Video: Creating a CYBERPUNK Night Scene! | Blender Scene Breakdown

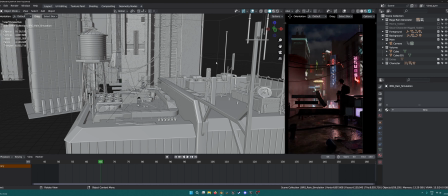The third thing is, I'd say that volume is awesome. If I just remove the volume from this scene, it just looks flat. Do you see? Like, it looks,
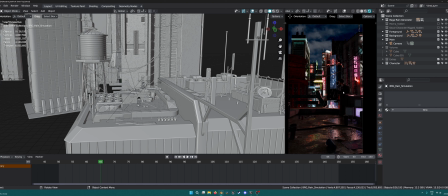first of all, there's no separation for this character, so I don't know, I can hardly even tell she's there unless I really focus on it. So my eyes are struggling to find her. And second of all, even if you don't have a character and you just look at that scene, it's just one big scene.
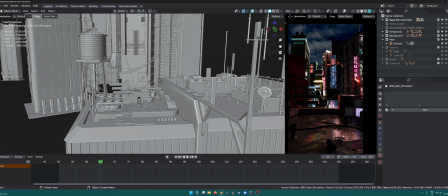Everything's clear. There's no sense of depth, because I don't know how far this is from the foreground, and it just looks too CG.
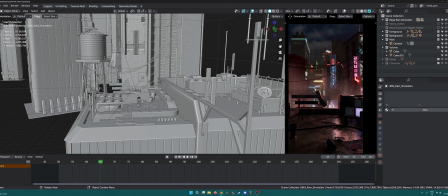But if you add the volume in, you can tell that this is further away because it's a bit hazy and a bit dark down there, and then as you come closer, it's clearer and clearer. And then obviously you have this separation if you kind of use this volume setup. So
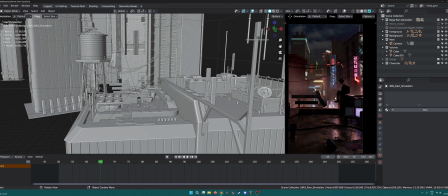volume is a lifesaver. It is kind of costly on your like system.
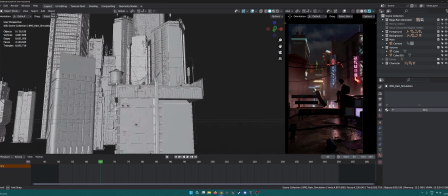Not costly, it is super heavy for your system, and
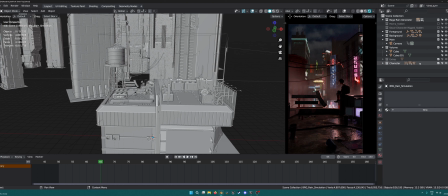obviously you can't really use it all the time, but like I do, I just unhide them when I'm not using them the scene. Once I've set them up, I unhide them, so it's just it just comes out in the rendered when I render it.
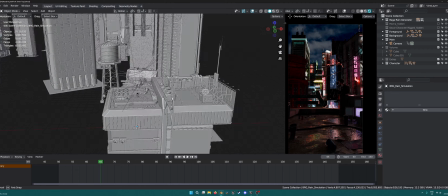Apart from that, I can move around my scene easily without it kind of bugging me.
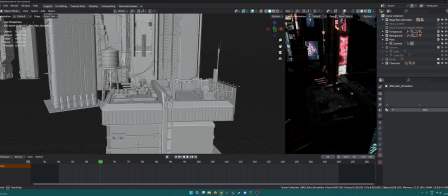Otherwise, if I have volume in, I could not quickly real-time cycles it like this.
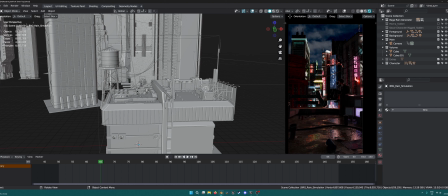So yeah, so volume really helps. That's the third thing. Fourth thing is, after you've made your scene, or the basic elements of your scene, like a background, foreground, a subject,
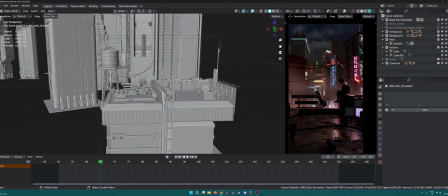try to add in as much detail as possible, not with high poly or high resolution textures or anything like that. The detail comes with the small things that you see in real life, like these newspaper articles and magazines and cans and stuff,
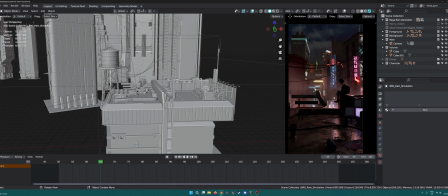these cables, some dust particles, some you notice random things. Even this rain, if I take the rain out, it kind of makes less sense.
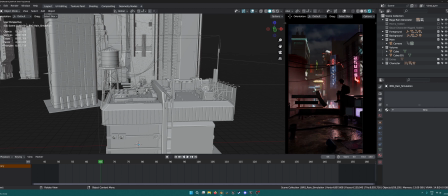I mean, it looks good, but then it's just an extra element, so it just adds more character, more story to the whole scene. Like I added these computers. I mean, there's really no need for them. I could remove them.
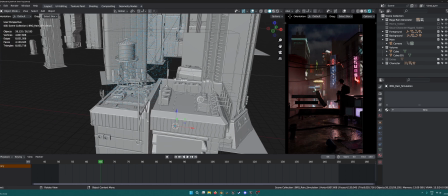I mean,
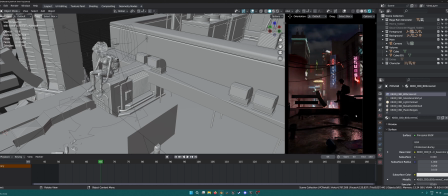and the scene would still look fine with them gone, but it's just random stuff that you can kind of put in,
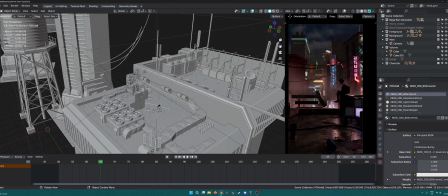just to populate your scene with things. So yeah, I think that's about it. Usually you get to about 80% of your scene is done in like
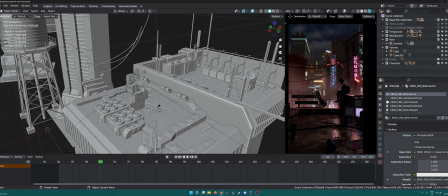30% of the time or 20% of the time, and then the next 20% you add to kind of really add the details, really getting it to look good. That can cause you to, that can like take up like double amount of time.
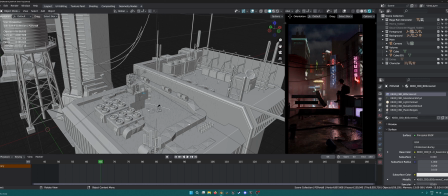So yeah, just keep practicing, and hopefully you'll be able to make good content.
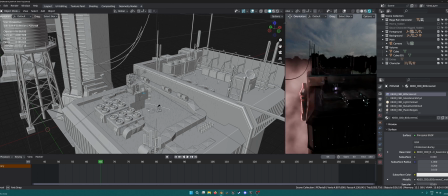I mean, you're always learning. I'm still always learning. There's so much stuff that we can do.
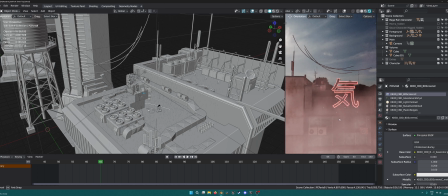Look at this. How good does this look? I could even use this scene. Like, that looks so nice. Like, she's on the top of a building, you kind of see her. I don't know what this character means, this whatever Japanese or Chinese symbol.